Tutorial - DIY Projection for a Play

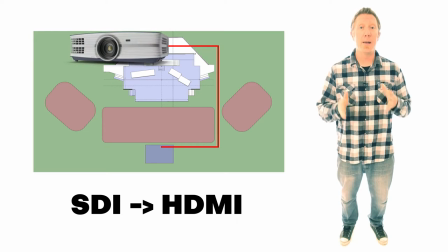Plugged that into an Optima 1080 short throw projector,
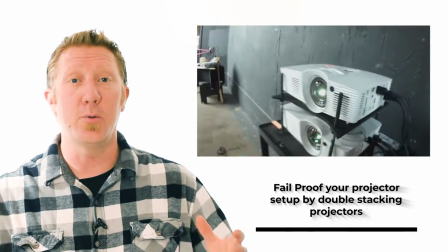which threw 3,000 lumens onto the 200-inch screen at the back of the stage.
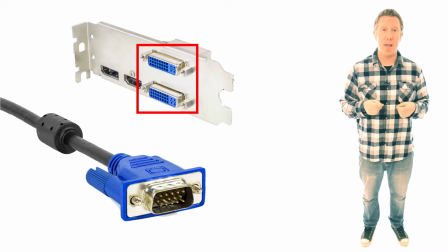For the DVI ports on the back of my computer, I converted those to VGA and then from VGA into CAT6 and ran two
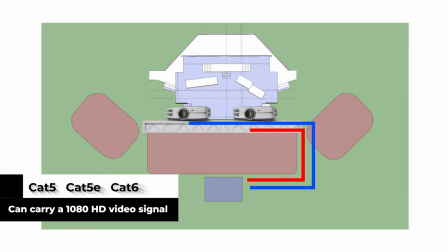400-foot CAT6 cables to the projectors that were placed in the truss above the stage.
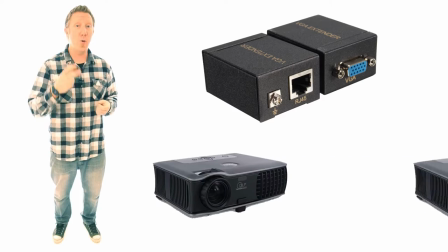I converted that back into VGA and plugged that into two 2400MP projectors by Dell
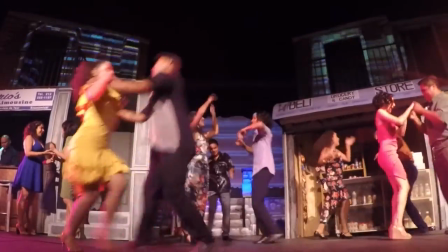that were shooting 3000 lumens each at the buildings on the stage that were sitting about 17 feet away. Here's a tip. Make sure you work closely with the Play's lighting designer in pre-production. You've got to ensure that their lights don't flood out your projections.
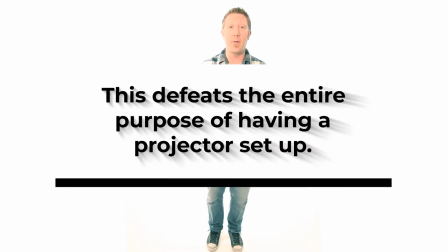This defeats the entire purpose of having a projector set up in the first place.
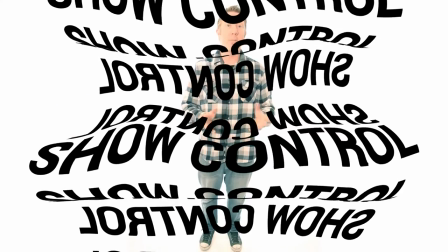Now with the AV setup complete and your animations done, it's time to load everything into Resolume and see what it looks like on stage. In Resolume, I created three decks. One, for Act 1.
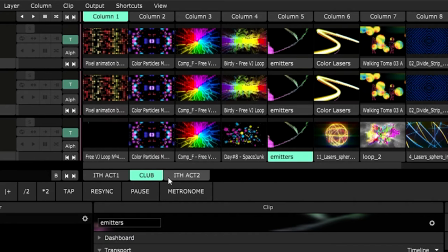Two, specifically for the club scene. and three for act two.
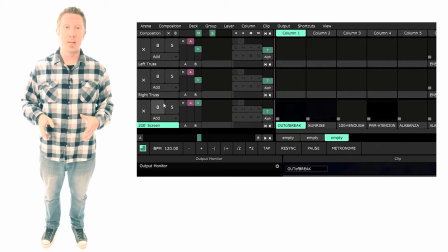I created three layers inside of each of the decks. One layer was dedicated to the projector at the back of the stage.
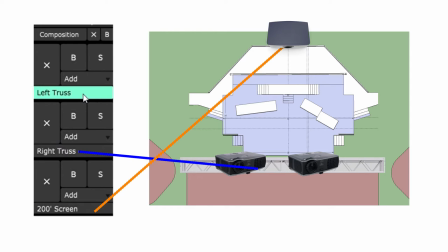The other two were going to the projectors hanging from the truss that were pointed at the buildings on the stage.
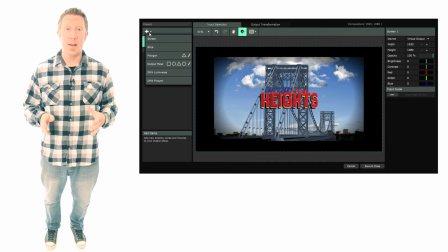In the advanced output settings, I had three screens,
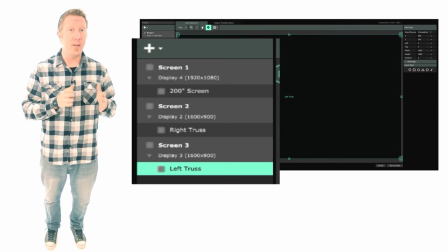one for each projector with one slice inside of each screen assigned to the coinciding deck layer.
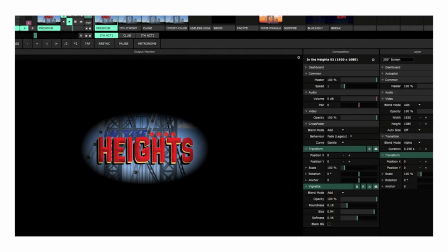I added a vignette to each animation inside of Resolume and it seemed to help with
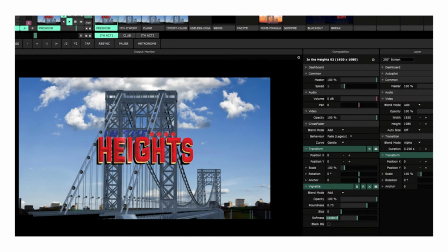the projections on stage by getting rid of that boxy squared off projector look.
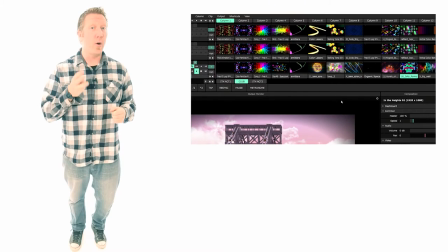I labeled each individual clip inside of all three decks according to my projector cues.
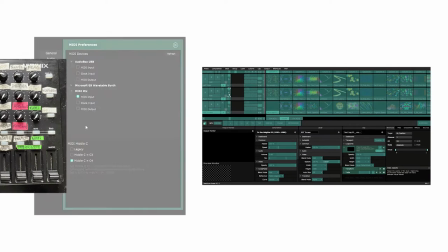And then I MIDI mapped my faders onto an Akai MIDI mix controller. My first cue was for pre-show, something to put on the screen while everybody found their seats.
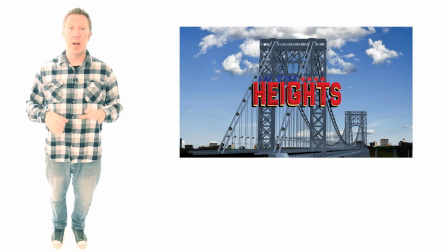This was just a still image of the bridge on the 200-inch screen with the In the Heights logo over it.
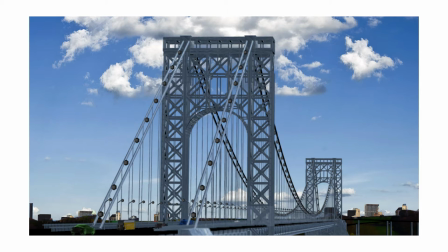My second cue was triggered right when the play started. I faded out the logo and let the cars start driving across the bridge.
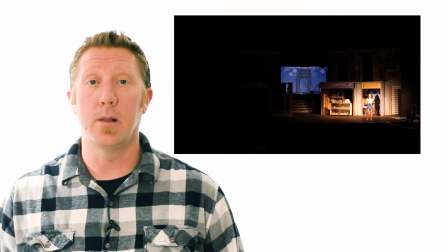Cue 3 was in scene 4. During the song, It Won't Be Long, Vanessa's singing about a plane that flies through the sky.
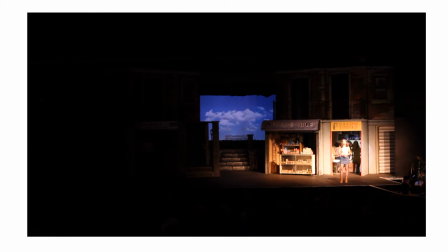I created the animations in such a way to where I can trigger it in sync with the musical performance. starting with the animation of the cars driving across the bridge,
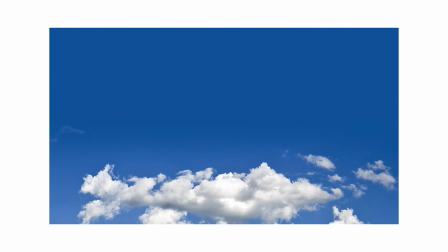then going up into the sky with the airplane flying through, and then back to the bridge loop.
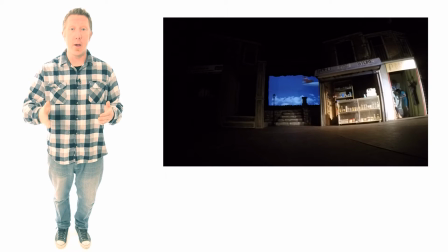We also had an audio person cue the sound of an airplane flying by all at the same time. All of this choreographed together made for a great little moment on stage.
As I sweep the curb,
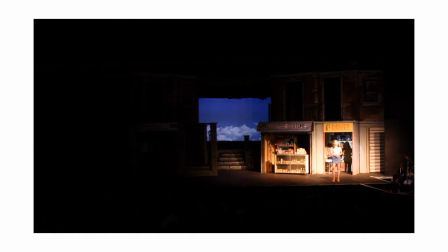look up and think about the years gone by.
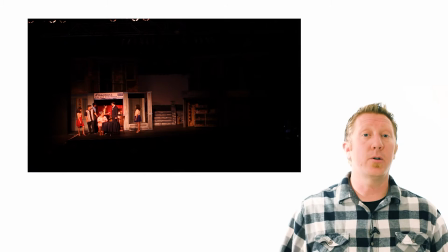Cue 4. In the Heights also has scenes that take place indoors, so for those scenes the lighting design would only light a few things on stage and my screen would go black. Cue 5 was at the beginning of scene 7. Now we're outdoors again.
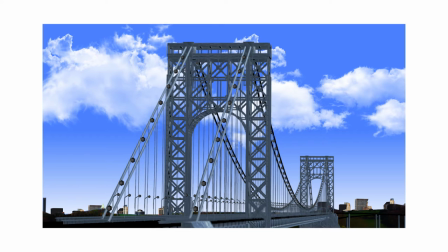We bring back the bridge, this time with moving clouds in it.
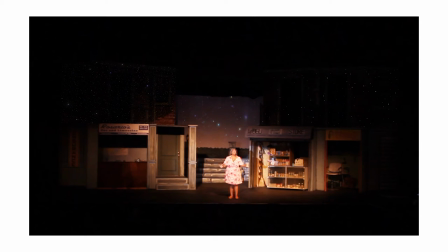During the song Pacencia y Fe, we decided to put twinkling stars in the background and and have them slowly get brighter during the musical performance.
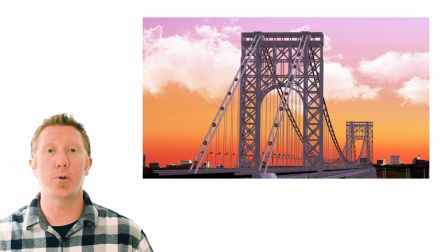Q7, for the song Piragua, we see the golden hour backdrop appear on stage for the first time.
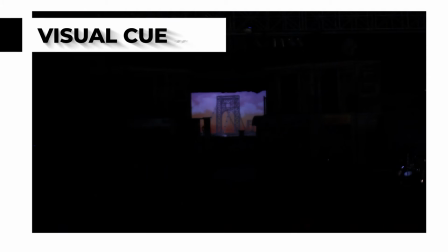Q8, again, we go black for an indoor part of the play.
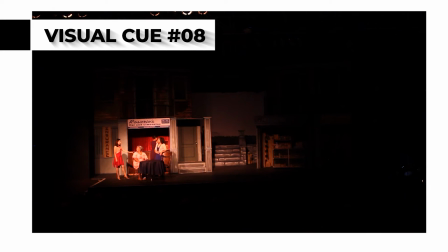For the song Siempre, the following scene, and then we go up from black as we move into the club scene.
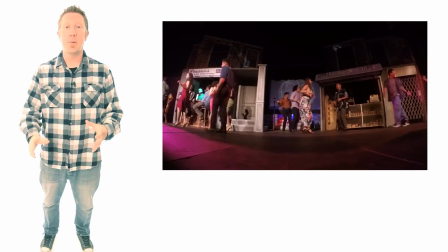For this scene, we use all three projectors so that we could transform the barrio into a club.
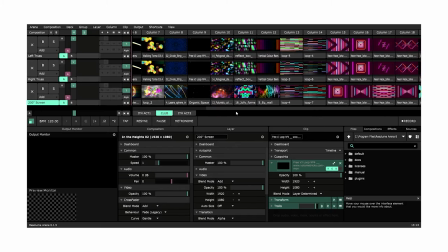This scene has its own deck inside of Resolute with 32 different visuals.